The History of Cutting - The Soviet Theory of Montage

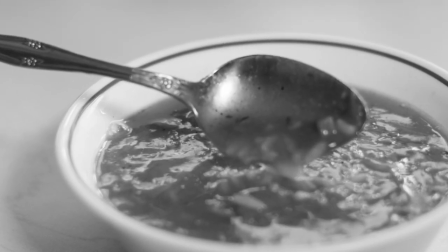260s
He showed this film to audiences and they raved about the range of emotion the actor portrayed from pensiveness
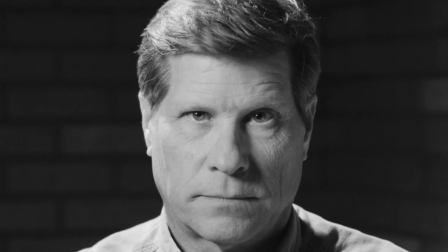266s
and hunger at the thought of long forgotten soup to sadness
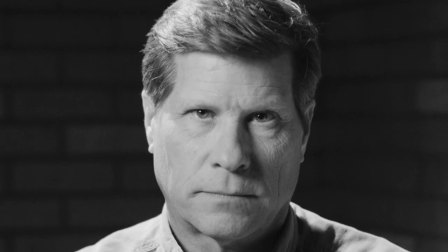272s
and mourning at the loss of a loved one taken far too early
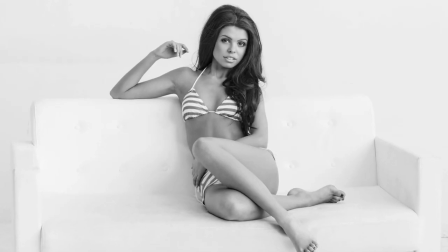277s
to lust and forbidden desire over the beautiful sexy girl. Even though we know the shots are exactly the same, audiences read emotion into the actor's face by the nature of the shots around it.
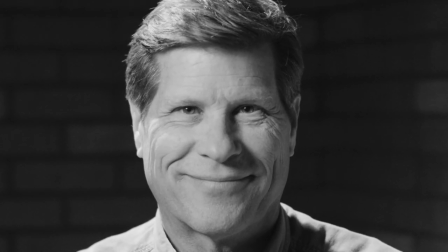295s
In another experiment Kuleshov took three shots, an actor smiling, a close up of a revolver and the actor looking frightened.
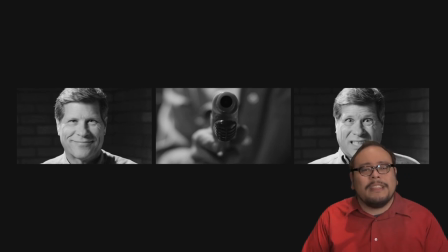305s
Shown to an audience the interpretation was that the actor was growing cowardly.
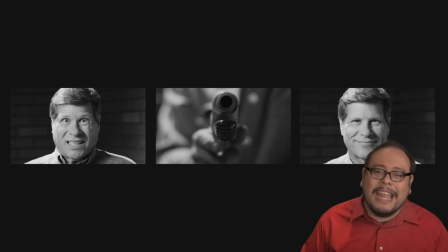310s
But reverse the order of the shots and now the audience interprets the actor as growing brave.
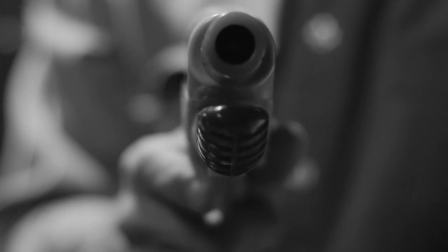315s
It's the exact same three shots but the order changes the meaning. Though other filmmakers like D.W. Griffith had practiced this type of editing instinctively, Kuleshov was the first to put it into theory.
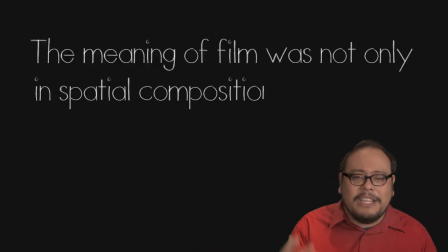329s
The meaning of the film was not only in its spatial reality, how things are arranged in a frame, but in the film strip itself, the sequence of the shot.
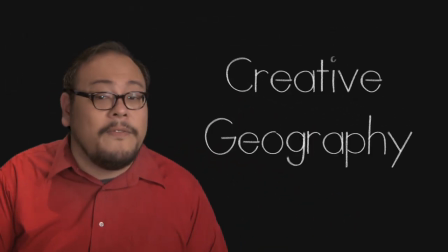340s
To further push the boundaries Kuleshov experimented with artificial landscapes through creative geography.
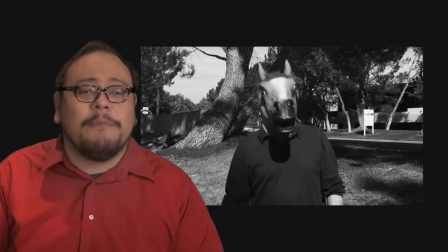346s
Cutting together pieces of film captured in totally different locations,
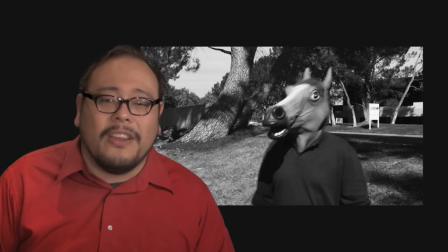350s
Kuleshov could create a believable fictionalized geography in a film that didn't exist in real life. This was a departure from the continuity editing of the West that sought to smooth cuts with techniques like cutting on action and the 180 degree rule.
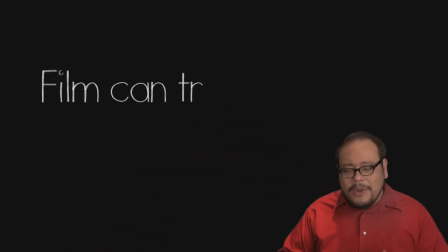367s
Kuleshov was demonstrating that the film could transcend space and time,
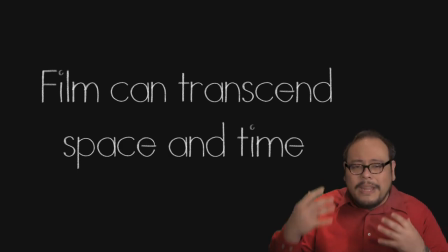371s
that the viewer could construct the geography in their own heads as they were watching the film. To Kuleshov, the creation of film didn't start when cameras rolled, that was just getting the raw material, a film is born in the edit which the Soviets called
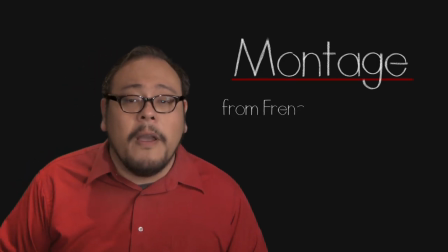387s
montage from the French verb monter which means to assemble. This montage theory would see even greater refinement by one of Russia's most famous silent filmmakers and student,
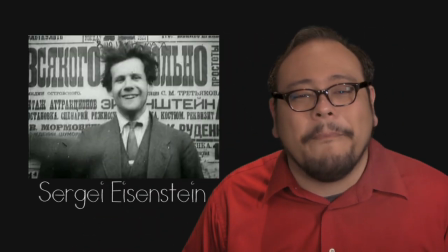401s
brief student of the Kuleshov workshop, Sergei Eisenstein. Sergey Eisenstein along with D.W. Griffith are the two pioneering geniuses of early cinema.
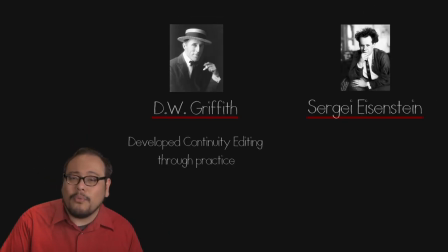417s
Though Griffith would create the language of continuity editing through practice and practical problem solving, Eisenstein would approach film intellectually. Griffith and his American contemporaries used film and editing techniques to enhance emotional impact almost as an extension of 19th century theatrical methods
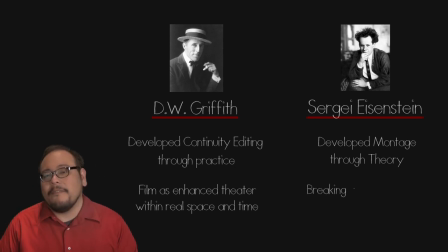436s
whereas Eisenstein used editing to break free of the confines of time and space and communicate abstract ideas in a new and modern way.
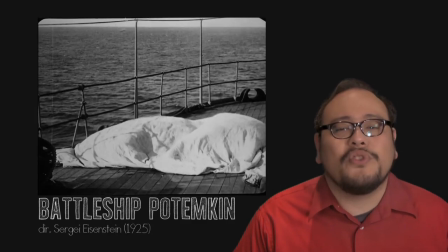447s
Battleship Potemkin would be Eisenstein's most critically acclaimed and influential film.
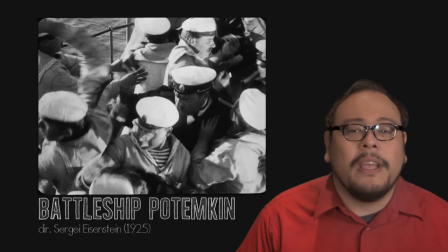452s
Shot in 1925 as a 20th anniversary of the 1905 revolution against the Tsar,
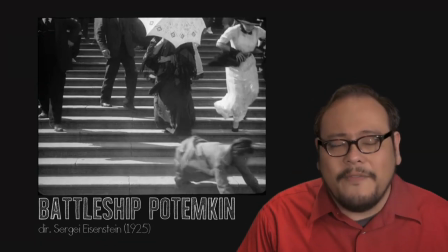458s
Potemkin Potemkin took 10 weeks to shoot with the famous Odessa step sequence shot in 7 days.
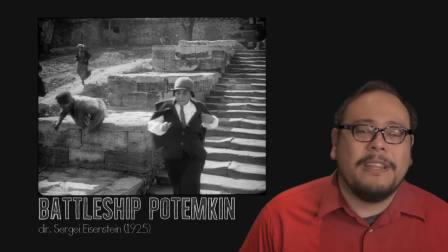464s
The editing took another 2 weeks to accomplish. Running 86 minutes long, Potemkin contained 1346 shots.
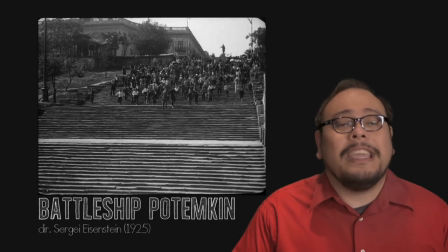474s
Battleship Potemkin was an international success,
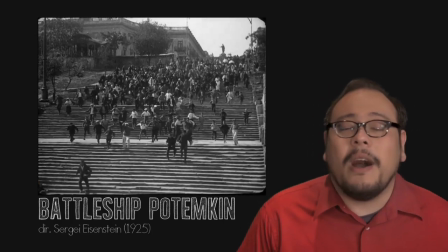477s
a clear win for Eisenstein and his use of montage to elicit emotional response from the viewer.
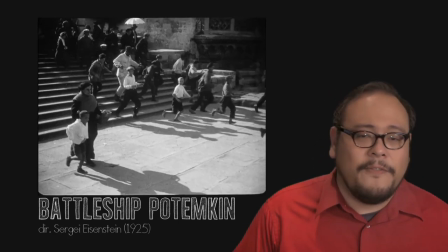484s
So influential was the film that Nazi propaganda minister Joseph
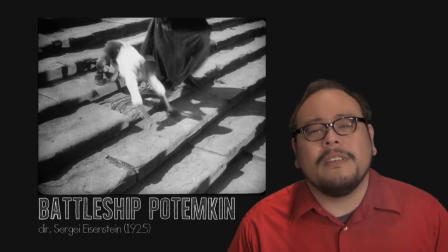488s
Goebbels called it a marvelous film without equal in cinema.
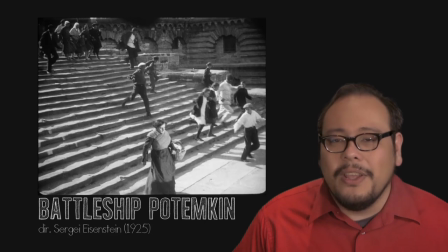494s
Anyone who had no firm political conviction could become a Bolshevik after seeing the film.
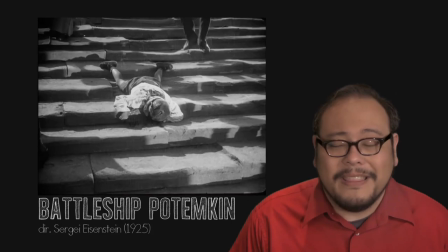500s
The film was pure propaganda, but the best propaganda ever made.